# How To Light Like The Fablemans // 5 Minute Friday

This is 5 Minute Friday, where I break down cinematic lighting setups and scenes. Let's get into it.
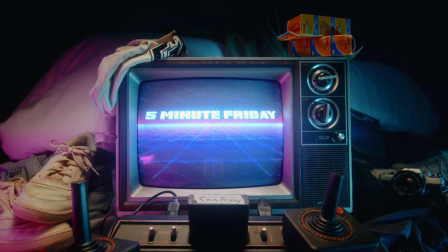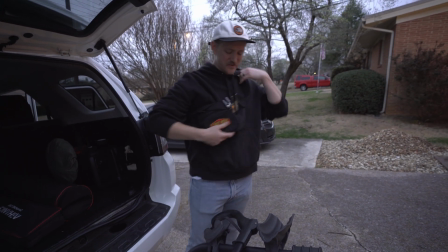[0:11]
It's Gaffer Dan time. This is what I wear when I gaff. It's stylish.
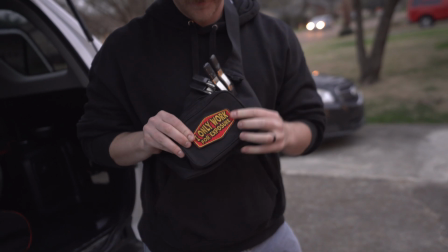[0:18]
Reminds everyone that I'm not getting paid. And I've got everything I need right here to gaff things up.
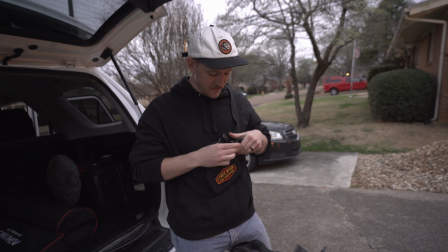[0:24]
I've got my little screws and stuff. Got my little clamps.
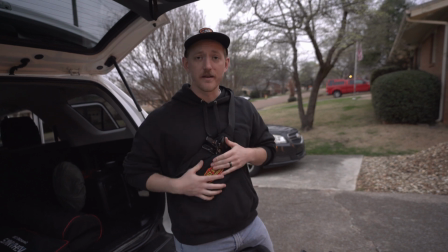[0:28]
Usually I have a little bit more in here, but yeah, so if you're looking to get into gaffing, just know you're not gonna get paid.
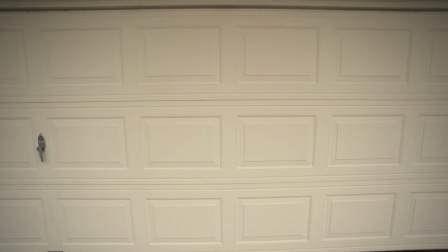[0:36]
You can look good while you do it, but it's practical. So for this one, I went to my friend's garage to do a garage projector scene,
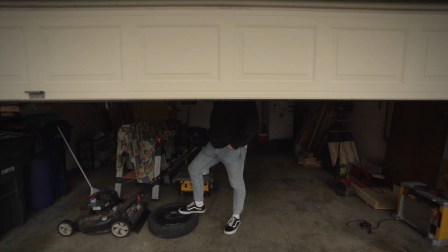[0:44]
kind of like It or The Fablemans, which I watched recently, and it was incredible. So if you haven't seen that movie yet by Spielberg, it is worth it. It's beautifully shot. If anything, just pay attention to the color and the lighting. It is absolutely immaculate.
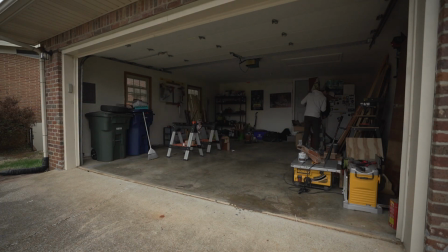[0:58]
So going into it, I knew I wanted it to be like a nighttime moonlight, kind of teal green with some tungsten kind of lighting. My typical kind of go-to, that blockbuster style, a bit grungy, and that's what we did.
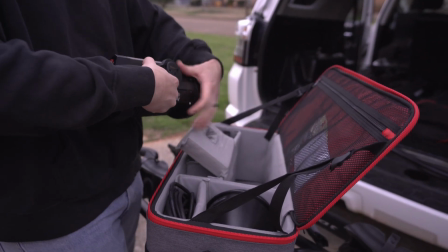[1:13]
So to make that happen, we went outside and I put an Aperture 300X up, which is the bicolor 300, which I highly recommend.
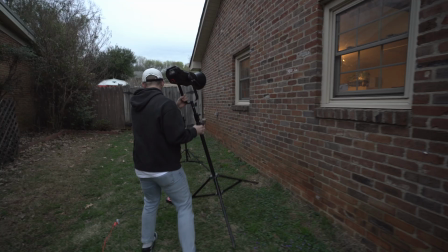[1:21]
I just got it, it's amazing. And I put the cone on there just to make it spot, and we shot it right down the center of the windows there.
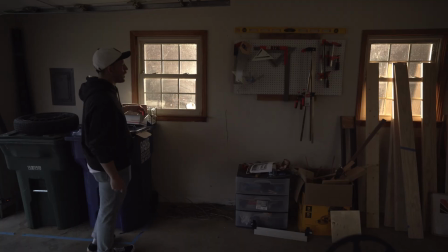[1:29]
And I wanted to use those windows. It's part of the reason I like this garage.
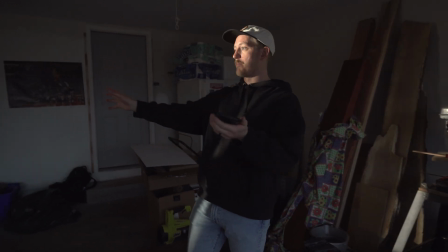[1:33]
And I wanted to shoot some moonlight or a street light or some kind of light through it and get those rays once I hazed out the garage. And one side of the windows had those like 1x4 boards there, and those kind of created some shape, kind of covered it up, gave some texture. And for that light, I just set it to the coolest temperature possible at 6,500 Kelvin and 100% intensity. I went ahead and set up this awesome vintage projector that I thrifted a while back and ran some extension and put it on an old metal cart.
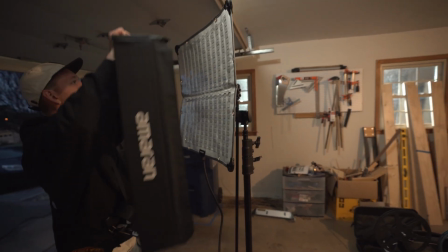[2:05]
So to key that projector, I took the F22C by Amaran, which is a 2x2 light mat,
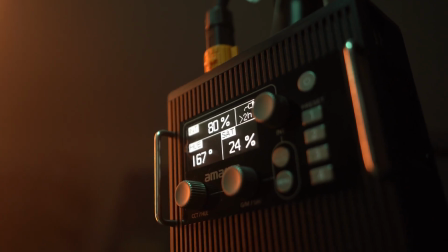[2:09]
and I had that to a tealish kind of greenish hue on the HSI instead of using CCT.
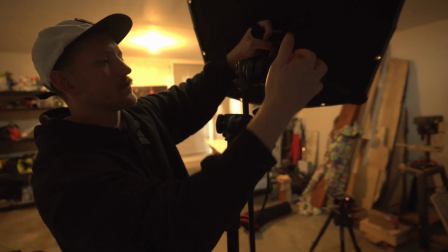[2:16]
Tracking. Ooh. And I put that on a gobo arm from my C-stand,
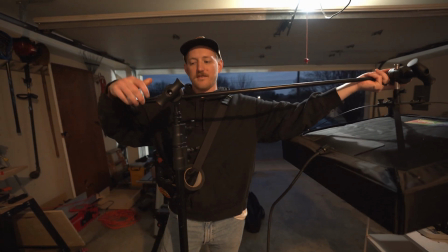[2:22]
and then from the gobo arm I had a baby pin that went into the back of the F22, which enabled me to give a nice top-down light,
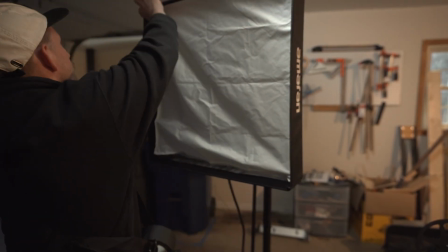[2:30]
and I put a half diffusion in there with a grid to keep it from spilling all over the scene.
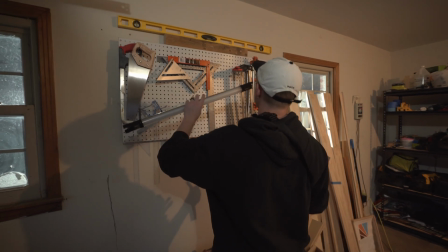[2:35]
And at that point the background was a bit boring and dark besides the windows, so I put a Nanlite Pavo tube set to that same teal greenish color,
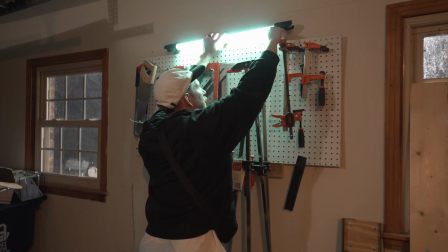[2:43]
and I gaffed that to the top of the pegboard there to make it seem like a practical, like just any old fluorescent tube kind of lighting someone's workbench. So we wanted it to feel like there was something there, like a workshop or a workbench.
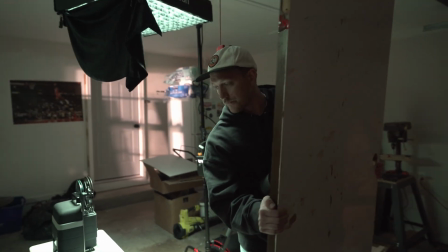[2:57]
So we found a old door that we could mimic a workbench with,
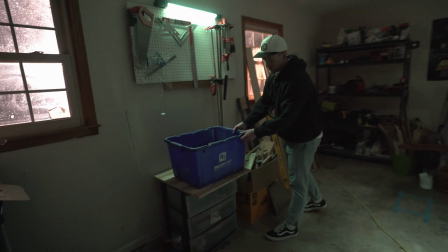[3:02]
and to put it up there, I used a recycling bin that was laying around, and we just propped it up on there, and that was our workbench. So super ghetto, but that's how you use your surroundings to make it look more interesting and better.
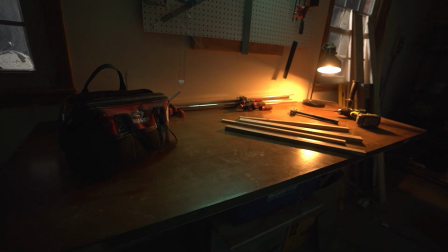[3:14]
At that point, we just dressed up the workbench a bit with some tools, some pieces of wood laying around, and I noticed that it was very teal and green everywhere.
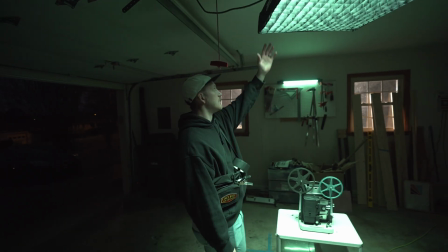[3:23]
The key, the windows, the tube light over the workbench, and then the only tungsten separation in the color was the beam from the projector. So I knew we needed some kind of practical on the workbench that would kind of give some more depth there,
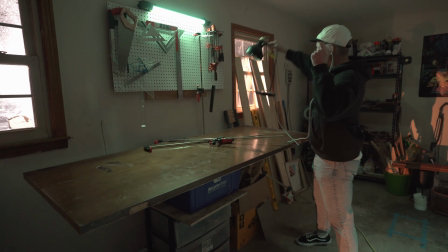[3:38]
and so I went into my buddy's house and found just a desk lamp that had a tungsten bulb in it,
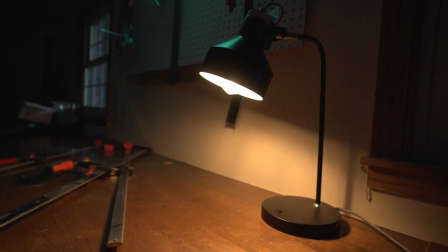[3:44]
and we threw that on the workbench to give it some more color depth. And then we noticed it was overpowering the beam of the projector, so we put a quarter step diffusion around the bulb in the lamp just to kind of soften it and keep it from overpowering the main focus of the scene.